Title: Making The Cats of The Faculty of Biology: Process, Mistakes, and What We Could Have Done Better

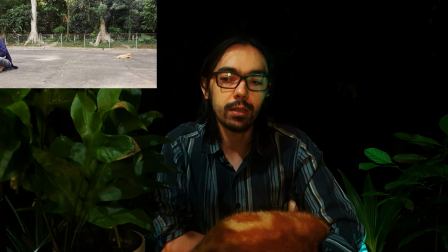That's an important part to emphasize, the fact that there are people who... Some people love cats, genuinely love cats. Other people just don't care. And then there are people who also genuinely hate cats.
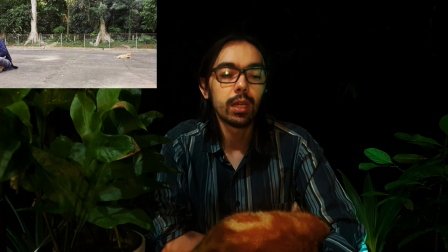And for whatever reasons they have, it means that these cats are in danger. If these people want to do something malicious, then these cats are in danger because those type of people do exist.
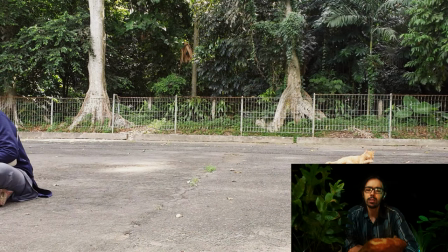And I think I was correct in being so forceful in the way I said it.
Are there ever such individual, however?
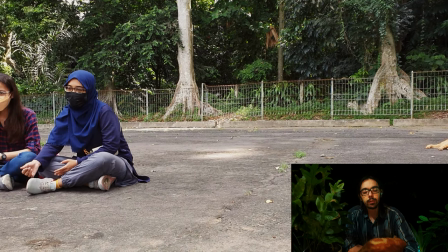Now, just to briefly discuss the music.
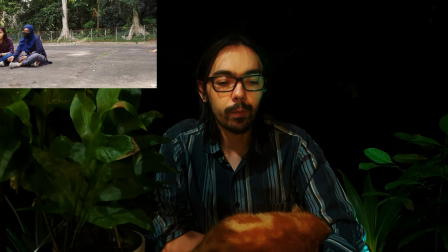The guitar comes in loud here, and we had this great song. I mixed two songs together, and it comes in a little bit as a surprise, I think,
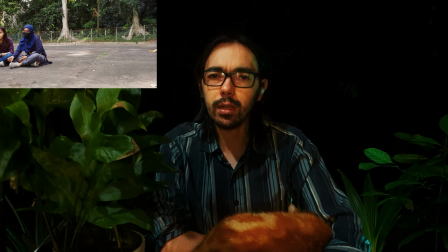but it's such a beautiful piece of music that coming in like that, I thought it gave some good emphasis to what I was saying.
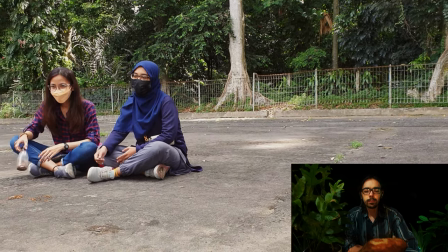Plus more who not only love them, but find comfort in their presence.
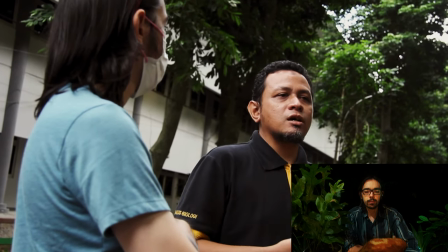People, students, and some of the staff, and some of my friends who visit me in this faculty also.
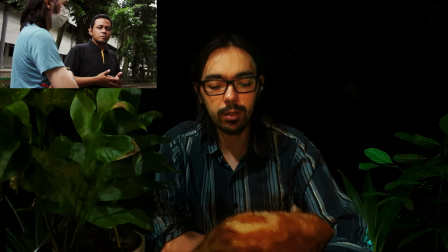And then we transition to the next piece of music so that I can bring the first one back later. Yeah, it's, again, if we could make this longer I would have. When I say there are people who love them, and I'm showing you a shot of the students, it's because it's true.
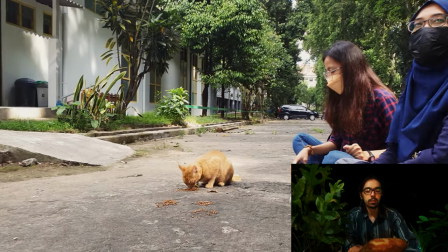And it's really an underrated aspect, the impact that an animal can have on a human being.
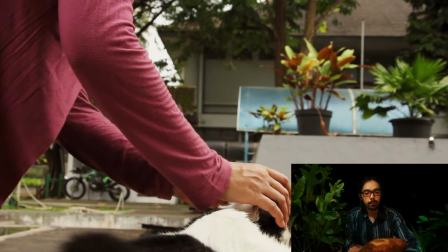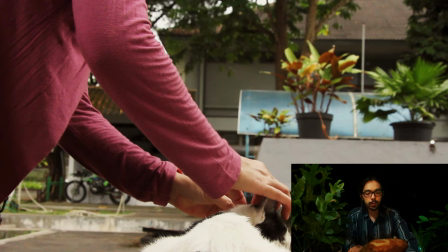I should just point out the fact that this is Lely cleaning Bessie, and Lely is very good at cleaning cats.
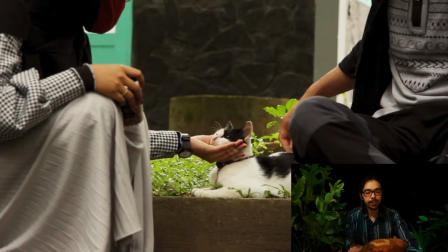If you pay attention, you'll see some fur flying.
Mama, do you think?
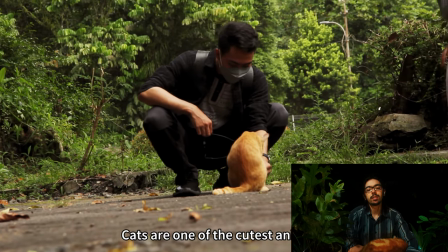And this is Andra, the second student we interviewed.
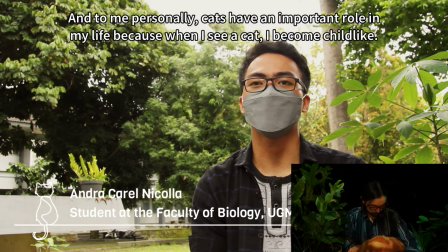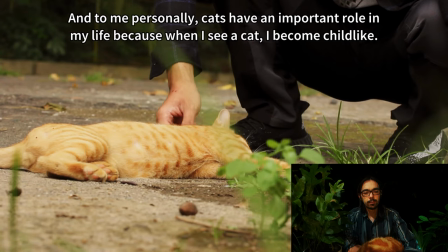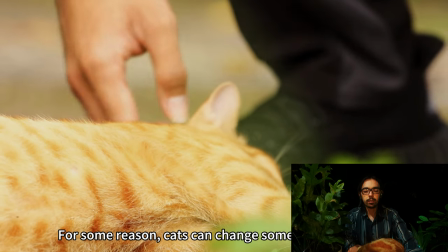I'm not great at moving the camera around.
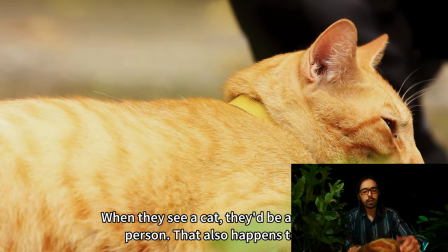And I think you can see the way it zooms out, a little bit jittery.
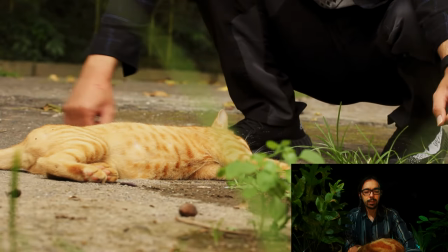That's not my forte.
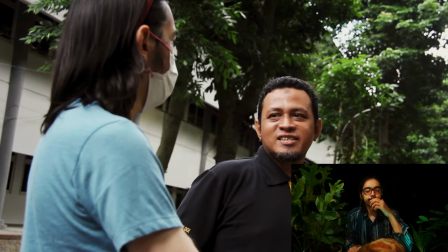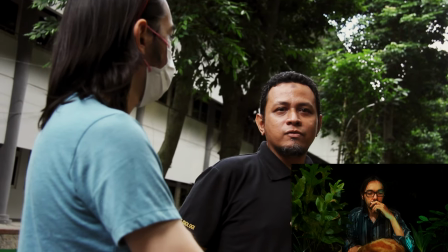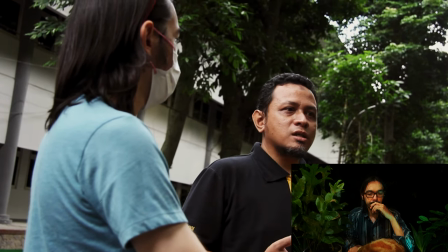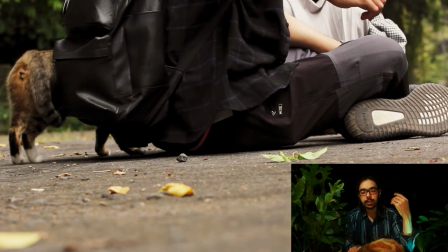It's worth emphasizing. I accidentally just nodded along with myself again.
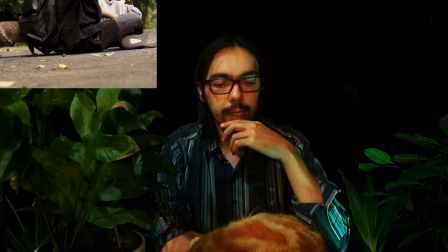The stress relief aspect of it, again, I would have loved to actually go into more of it there.
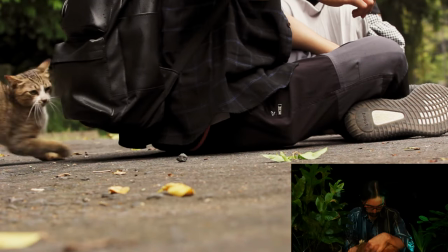The cat's high-blown students.
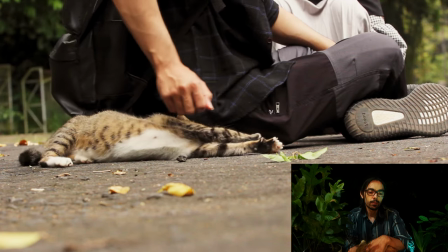Animals have a calming and uplifting influence on humans, but when you're in a high-stress environment, this affects...
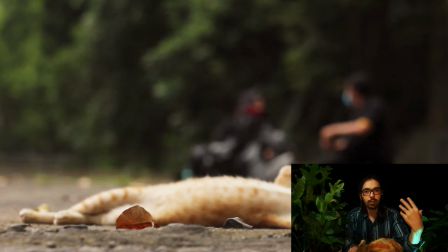No. I'm randomly proud of this aspect. When the cat rolls over, there's a nice piece of music that also rolls alongside.
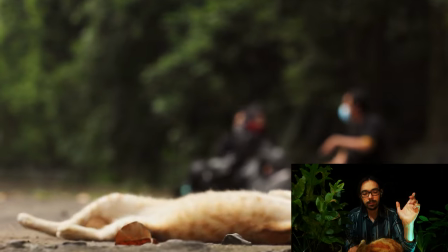But when you're in a high-stress environment, this effect can be amplified.
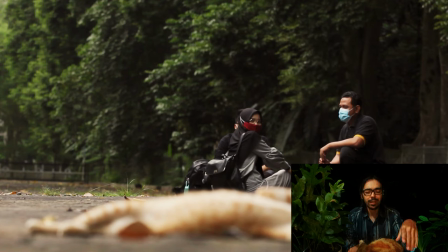Every student...
Pure indulgence. I don't think it really... It doesn't really change anything, but just...
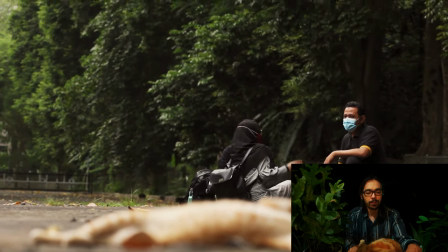It's an indulgence that I enjoy. But in terms of the shot, also a good shot.
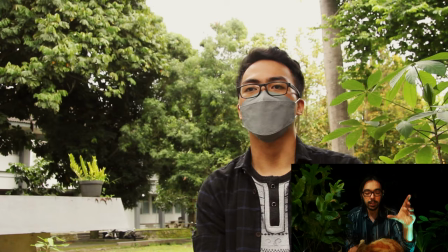Mentioning the students and then focusing on the students to highlight what I'm seeing.